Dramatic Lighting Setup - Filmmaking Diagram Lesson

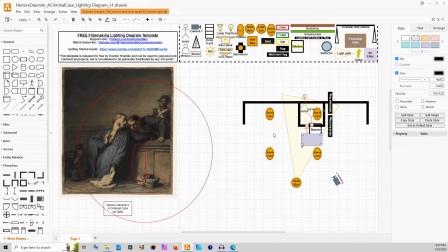12:16 This is a more complex setup right here. So let's talk about if we wanted to do this on a little bit lower of a budget.
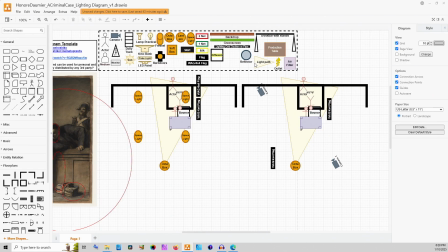12:24 So the first thing that you could do is replace those space lights with just actual large diffusion silks. If you don't have to have the time or labor to do all the rigging for those on the ceiling or on menace arms or something like that, you could have a diffusion sheet right here with a lamp.
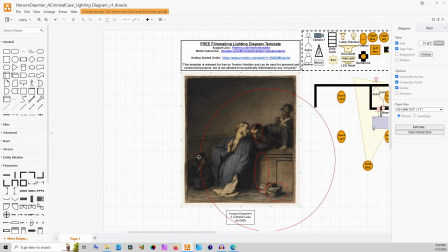12:41 And the bigger the better, so that you get it to be just this very neutral, even light that's not super bright.
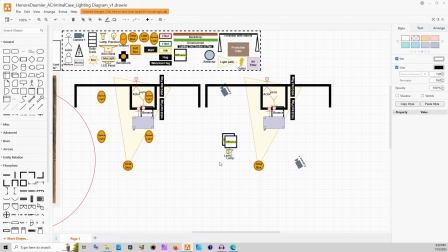12:48 You could do something like this. And for these ones, I would just take it and put it to the right side of the camera to control how filled in these shadows are on their faces.
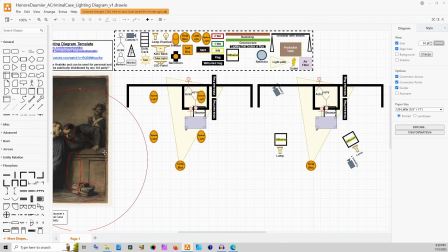13:01 You don't need it to be an incredible amount, but you want it to be enough. I would really keep this as an octobox because that gives you a balance between control of your light and making that spherical shape, as well as actually taking that light and diffusing it a little bit so that it's not quite as harsh,
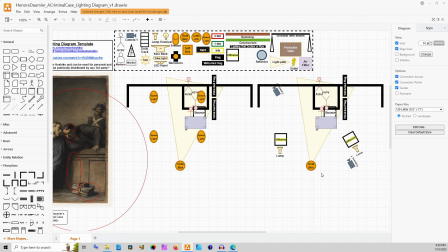13:21 while still allowing us to have these shadows. You could always take the inner diffuser out of that just so that it's a tiny bit harder. As well, you can move it forwards or backwards to also control how hard those shadows are. Kind of depends on the power of your lamp, though, to do that.
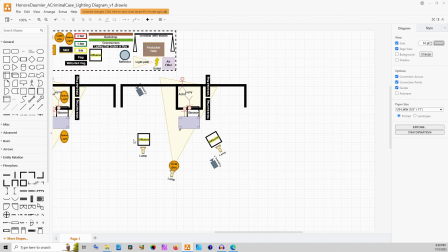13:36 And these diffusion sheets could be anything from actual 4x4 diffusion silks to other types of diffusion material. They could be the inner parts of 5-in-1 reflectors.
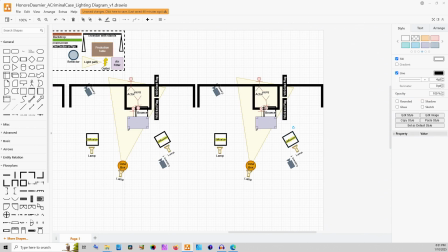13:47 And if you could entertain more darkness on the right of frame on their faces, just to help you save some money, you could take away this diffusion fill right here. And to balance that and make it not super dark, take away these as well.
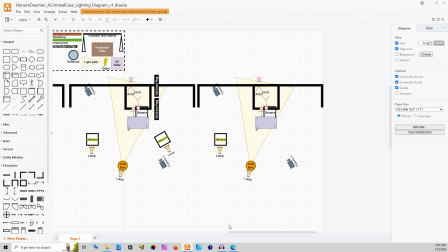14:04 So that really your light is just coming from the left side of frame, and then hopefully bouncing off some of these walls.
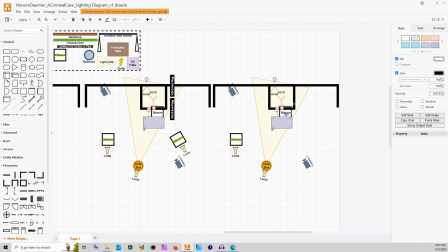14:11 You could at that point also take a bounce card and make sure some of that's bounced back in to the sides of their faces, but it would still be primarily shadowed because of the light coming from our key of this octobox.
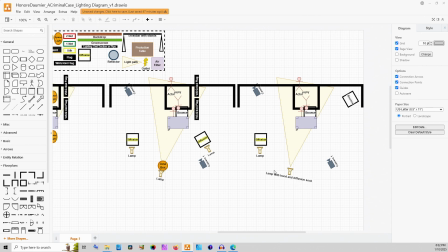14:26 And if you don't have an octobox, you could use a lamp with a hood and a diffusion sock to actually get a look that's kind of similar to this. What that would lose you is the actual size of your source, so things would definitely be harder.
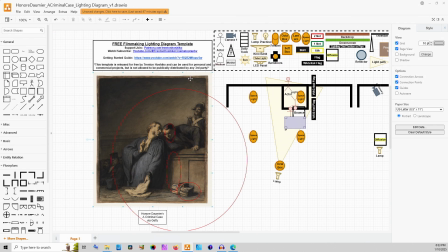14:43 You wouldn't probably get as much of a nice gradient on this back wall here, but you would have harder shadows like right here on the book, on their faces, those kinds of things.
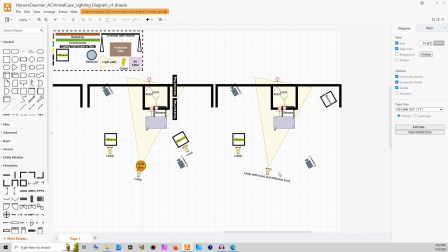14:55 But the diffusion sock would serve the purpose of reducing the double shadow effect as well as softening those lines just a little bit. This one is obviously the cheapest one because you're using just the lamp and diffusion to get exposure on the left side of the frame, the bounce to reflect light back and fill in their faces,
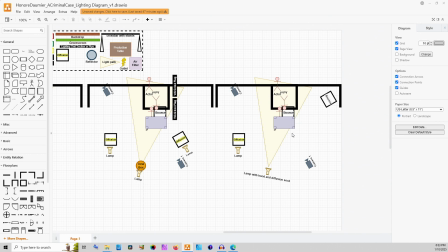15:11 the bounce on the floor to fill kind of underneath the chin just a little bit, and the lamp with the hood and the diffusion sock. So this one is our lowest budget option,
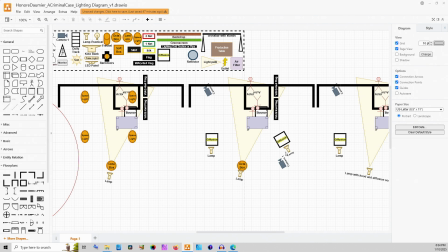15:21 this one being our middle budget option with more diffusion and the octobox and the wag flags.
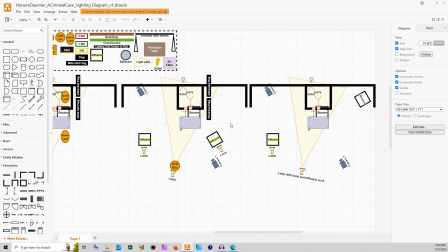15:28 And so like the main difference between this one and this one, besides the cost, is that you're not using negative fill to make sure those shadows are dark while also using diffusion to wrap the light around just a little bit. Here, you're using bounce to make sure those shadows aren't too dark,
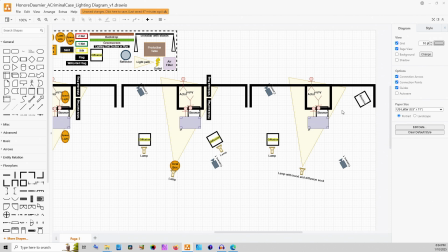15:44 but you don't have more control of them in particular because you're not also using the negative fill, and you don't have the assistance from the actual octobox helping wrap that light around just even a little bit.
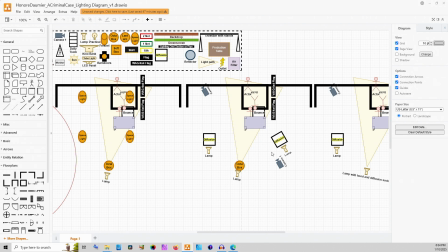15:57 Here, you have that light wrapping around a little bit. You are able to control how much fill there is coming into those shadows, and you're able to control those shadows a little bit more by making sure that there's less light reflecting from this corner and on the walls and those kinds of things.
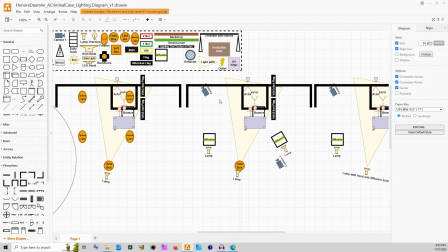16:13 You are also controlling for the other part of the audience over here on the left side of frame by having your diffusion near lamp.